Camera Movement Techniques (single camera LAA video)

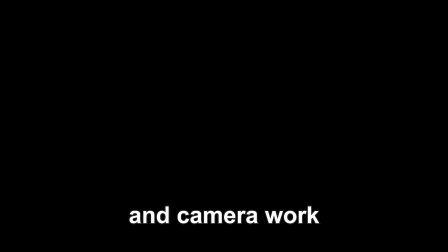Cinematography. Cinematography can be defined as the art of photography and camera work in filmmaking, which essentially it is, a range of camera techniques like camera movements, shot types and framing, coming together and turning films from a technical marvel into an art form and means of expression. The combination of camera movements and shot types turn a scene from being boring and emotionless,
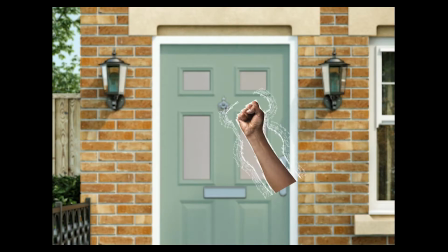leaving the audience feeling like an outsider, into a scene filled with, in this case, slightly more action.
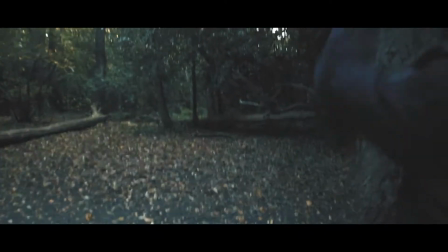But with a sprinkle of post-production magic, the scene becomes even more immersive and entertaining. Now, enough of that.
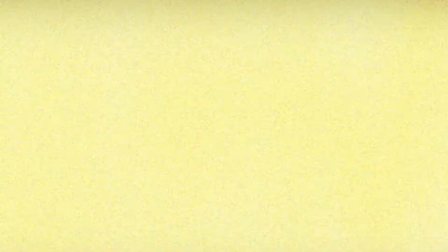Moving on to the shot types. A tracking movement is when the camera moves back and forwards along the y-axis.
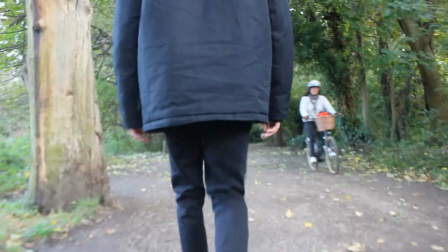Tracking is used to better show the speed at which a subject is moving and to show their movements in greater detail.
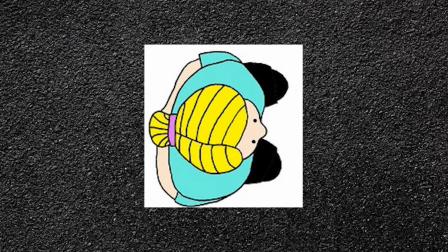In a scene where a subject is running, the camera would usually be situated directly behind or in front of the character, closely following them behind. This movement type is used commonly during action or horror movies, to create tension or to better show the audience exactly what the character is going through.
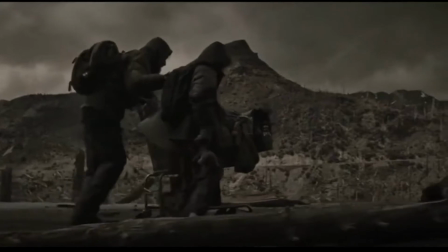A crab movement is when the camera moves left and right along the x-axis. It's used to show more of a setting or multiple characters in a scene, rather than the camera staying focused on a single area.
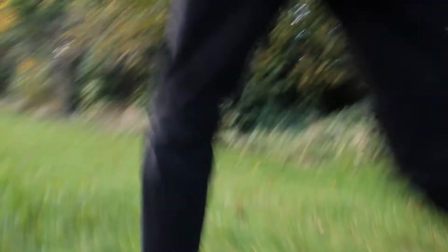It's also used commonly during scenes where a character is running, in order to track their action and give a feeling of being alongside the character.
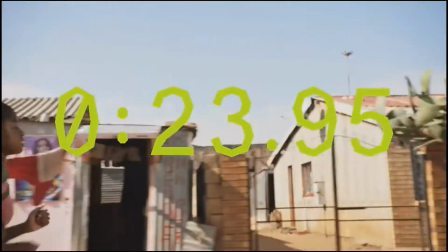Used commonly in all types of media. Whether that's sport commercials, action movies, it can be used to show greater detail and exaggerate the subject's movements.
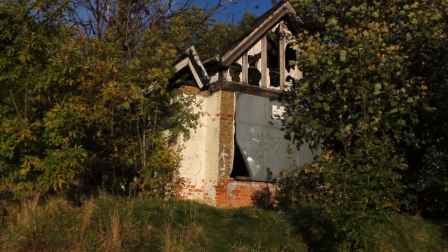A pan movement is when the camera rotates left and right.
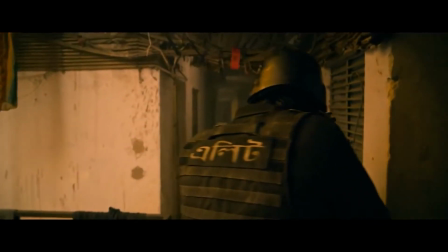Used most commonly to show a subject moving around a scene, a pan can be used in place of a cut and camera position change, turning the scene from the usual, featuring cuts and transitions,
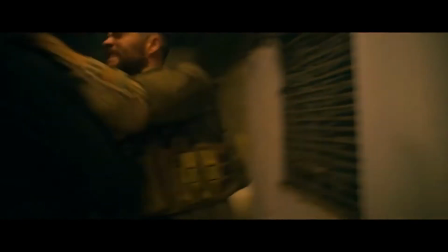into a scene that feels as if it's one shot, making it feel more real and immersive.
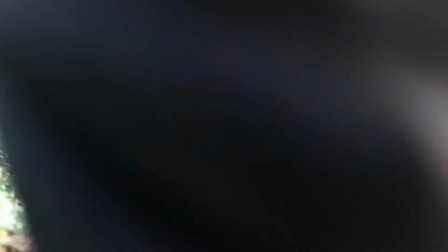A pan can be used in collaboration with a range of other techniques to within itself become a transition between scenes.
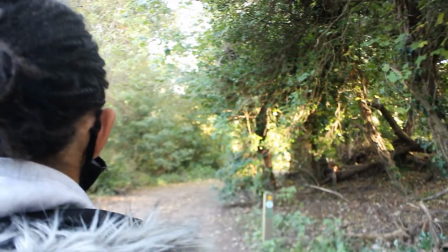A pedestal movement is when the camera moves up and down vertically, used to show more of a scene or as a transition between a shot low to the ground and then one further up.
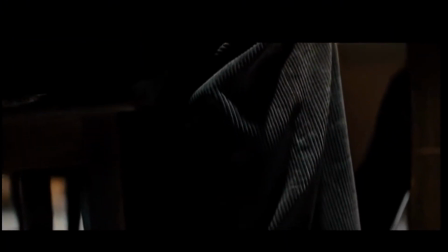This camera movement is used less commonly to add emotion and tension, and more commonly as an opening shot for a scene.
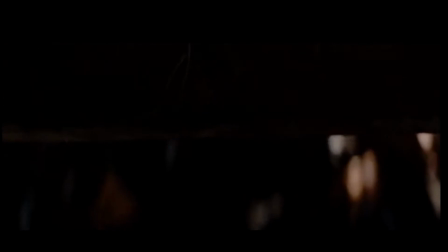As well as an opening shot, a pedestal movement can also sometimes be used as a gateway for a jump scare or pivotal moment in the scene.
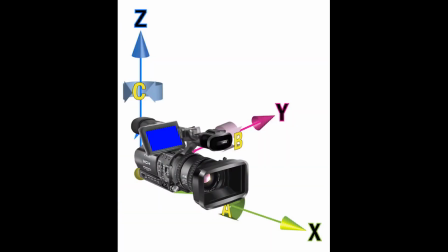A tilt movement is when the camera quite literally tilts up and down. The camera stays in a fixed position whilst the point along the z-axis that the camera is focused on changes.
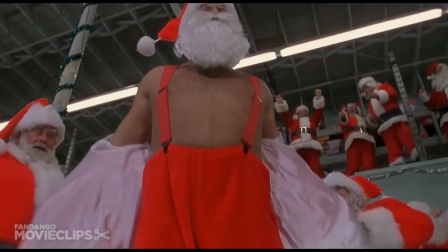This movement is used often to show the entirety of a character, whilst keeping everything about to show up in focus still in the frame.
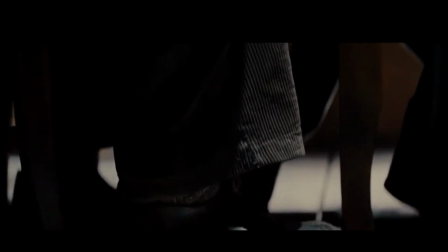Tilts are used commonly in collaboration with pedestals to create rising action, or to show the entirety of a character's body in detail.
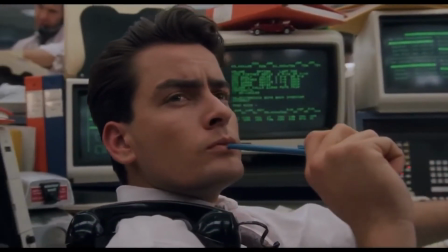An arc movement is when the camera moves around the subject in a curve. This movement is versatile and used commonly in many applications,
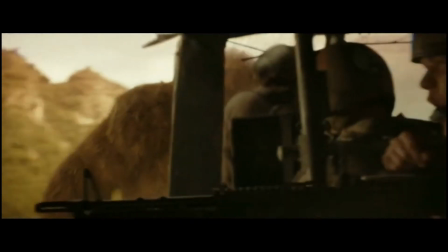whether that's in a scene where a subject is running up flights of stairs or rotating around a character in order to show more of the character's surroundings while still keeping the subject in focus. Although less of a camera movement and more of a stabilization technique, or lack thereof, handheld is when the scene is filmed as if the camera is being held by the cameraman. This makes the scene feel more real and significantly more immersive, as if the audience is directly in place of the camera.
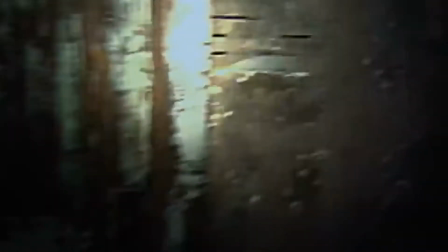This technique is used often during horror or action movies, where the scene is meant to feel like it was filmed by the character on their phone, or as if the audience is running behind the character.
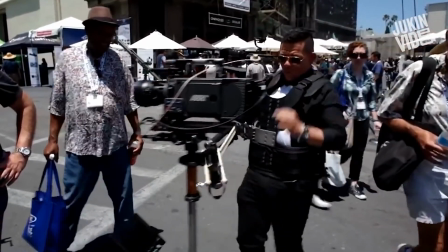Steadicam or stabilize refers to the stabilization technique where the camera is attached to some sort of stabilization
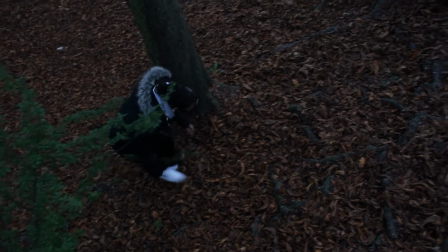gimbal that allows the scene to be filmed where the camera is moving but stays smooth and free from shakes and natural hand tremors.
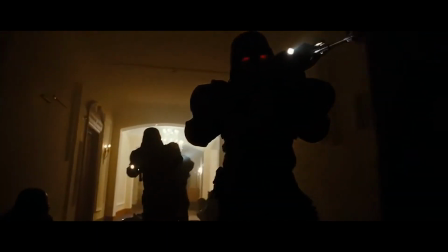This is used often in all types of media and all types of film. Although not usually used to add or take away from effect,
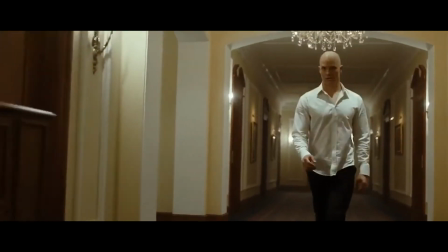stabilized camera keeps the viewer immersed in whatever they're watching and doesn't take the viewer's attention away from the characters in scene with aggressive shakes and distractions,
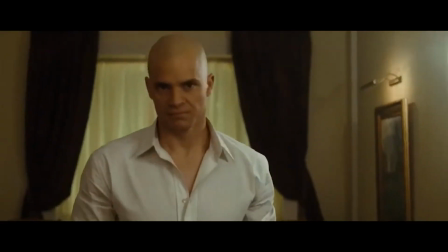but instead allows the emotion to be created within the scene and characters, not from the cinematography techniques.
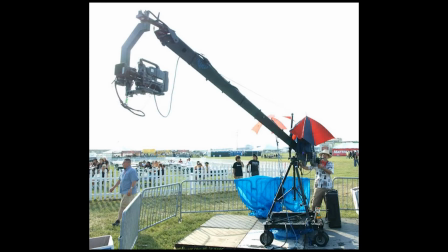A crane movement is when the camera is lifted into the air and supported there by a crane rig.
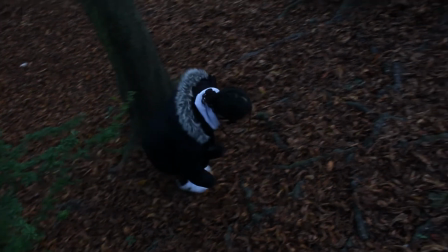This most often produces a smooth and stable shot that is used to shoot characters moving through multiple levels of elevation, or to allow a character to be shot from a consistent high angle.
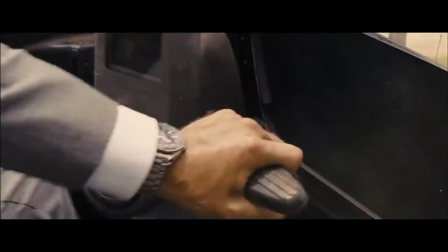A crane movement combined with a high angle or bird's eye makes the subject feel small and inferior, and when none of the characters surrounding can be seen, it makes the character seem completely isolated.